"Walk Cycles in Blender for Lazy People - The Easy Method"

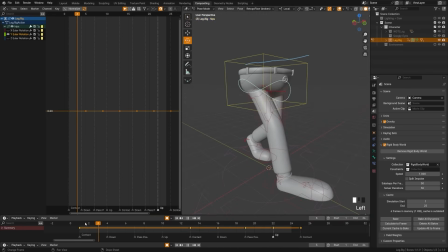738s
Now what we can do is look at our frames here. So if we come to this pass-through pose here, we'll see that all of our weight is being put on one leg.
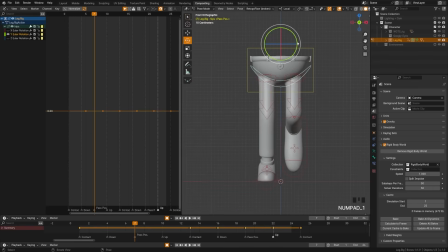745s
So let's switch back to front view mode here. And what we're actually going to do is grab this Y rotate here, and we're just going to rotate a bit so that all the hip is leaning in and putting its weight on one leg. And you can see there now that we have that keyframe. Now let's come to the other pass through, and now all the weight is being put on this leg.
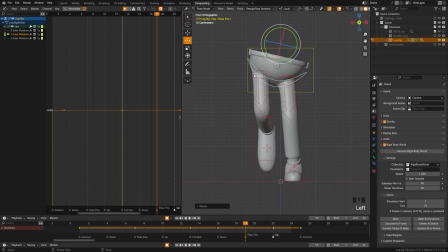764s
So let's just rotate the hip that way, so it looks like we're shifting all the weight there. Now if I zoom out and hit play here, you can see that we're getting a much more interesting walk cycle as the hip is bouncing back and forth. So that's kind of the basics of a general walk cycle.
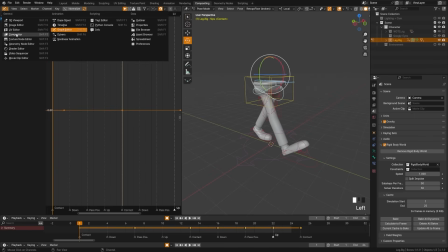780s
Now one more thing that you can do to polish up your scene is if you come up here to the dope sheet editor and we select everything, we'll see that it's pretty clean here,
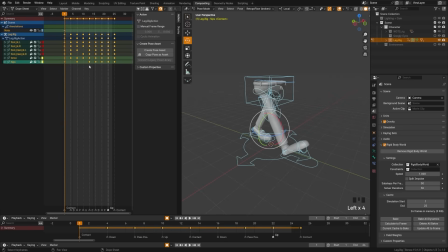788s
but as we open it up, we just have lots of keyframes that we're not actually using. So what you can do is you can come up here to key and you can look for clean keyframes. Now this will clean all the keyframes and remove the ones that are unnecessary. And if we hit play here, it should still give us our same exact walk cycle.
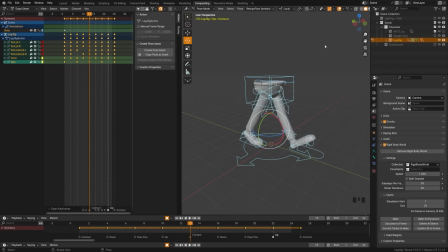805s
Perfect. And with that, we have a complete general walk cycle and we're ready to look at something more advanced. Now, one last thing you could do to polish up this walk cycle is you may notice that as you move forward here,
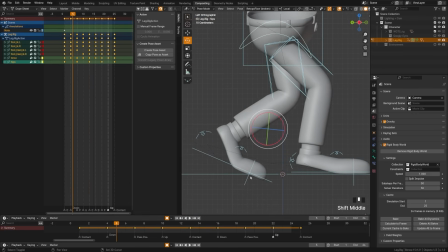815s
the toe, because we have such large cartoon feet, is actually dipping through the ground. This is actually a pretty simple fix.
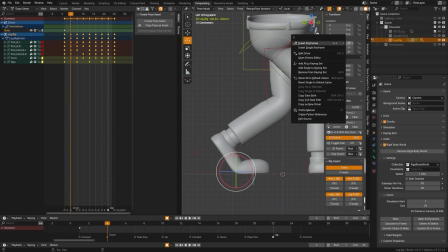821s
If we open the end panel here and we grab our foot, we can right click here and insert keyframes on this toe control right here.
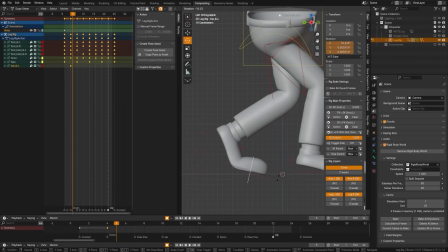830s
And then as we move forward, we can rotate this toe control up so that it doesn't intercept the ground.
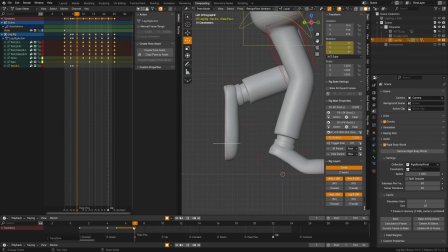836s
And then we can just hit Alt R and move that keyframe forward. And you see now it doesn't pass through the ground.
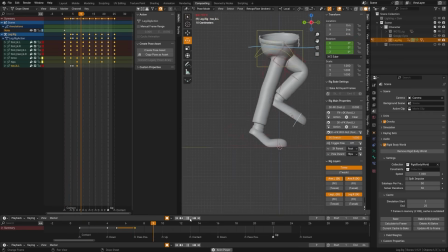842s
So you can do this on both sides, and that'll just give you a slightly cleaner walk cycle, as you can see there, as it's not moving through the ground anymore.
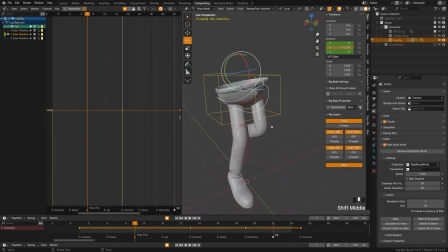850s
While we are still here in the graph editor, let's look at one more thing we can tweak with the torso here. So if we grab the torso here, we know that the majority of our motion is just on the up and down. So I'm going to grab the move controller here. With the local axis, we'll see that it is blue.
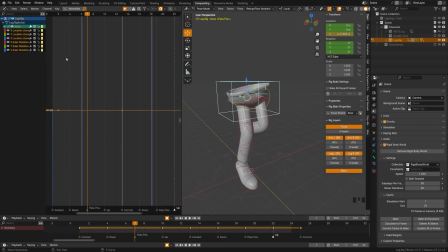867s
So up and down on the torso is the blue axis, which you see here is the Z location. Now, the only thing we're animating on this torso is the Z location. So we can actually just delete these other ones over here. And I'm just grabbing those and pressing X. And then I can grab everything here with A and press period on the numpad.
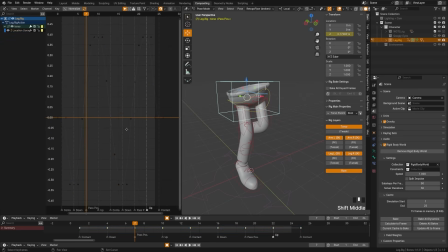887s
And that'll zoom out so that we can see our view here. Now, you can go ahead and do this on any bone and really start to tweak and polish the settings. In the sake of keeping it simple, we're just going to focus on the torso. So I'm going to grab this torso here, and we're going to look at all the keyframes we have here.
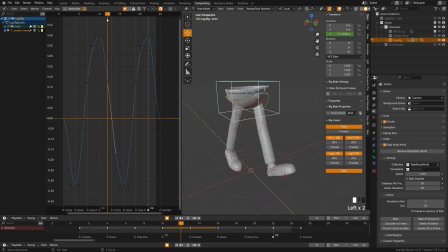903s
So we can see here that this middle keyframe isn't of much use to us. It's just on the graph and it's not affecting anything. So I can go ahead and delete that keyframe and just create a slightly cleaner walk.
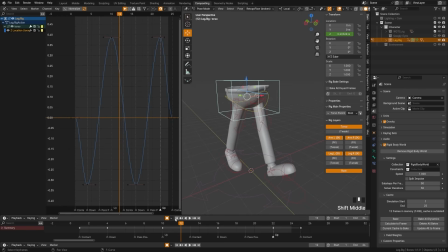916s
You could also potentially do the same thing for these keyframes. And with that, you can see that we have less keyframes on our torso, but we still have the same motion. Now what we can do is we can scale these. So by scaling this easing here, we will make it so that it comes in faster and then remains slower.
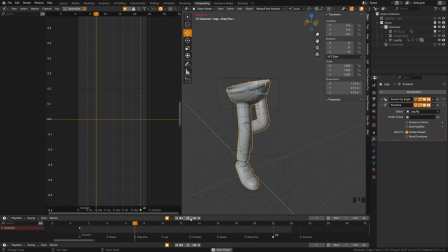933s
So you can see what that looks like here as it caches the animation here. You can see how it's hanging there a little bit more. You see how it's hanging up in the air a bit more.
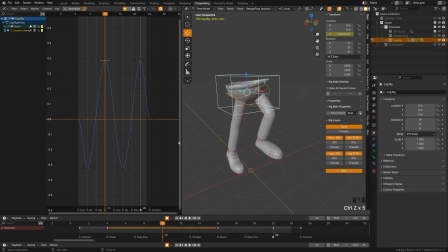942s
So that's an example of how you can adjust the easing to create a more kind of delightful or poppy animation. But we want to make sure that we do it on all of those so it kind of sits up high and low. So let's grab all of these keyframes here. We'll come up to the individual centers.
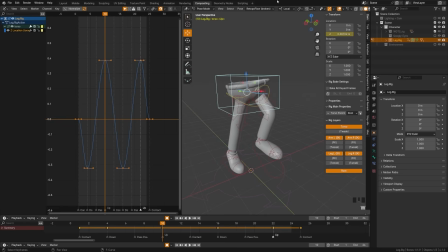959s
And what that is going to do is scale them all by their individual centers rather than as a group. So now when I scale these, it will scale all of them individually. So with all of them selected and individual centers turned on, I will just hit the S key and just drag out so that they have a little bit more hang time there.
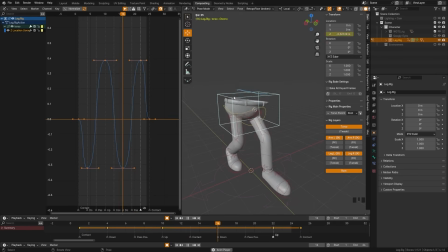978s
And now if I go ahead and hit play here, you'll see that now we're getting a little bit more of kind of a cartoony up and down motion.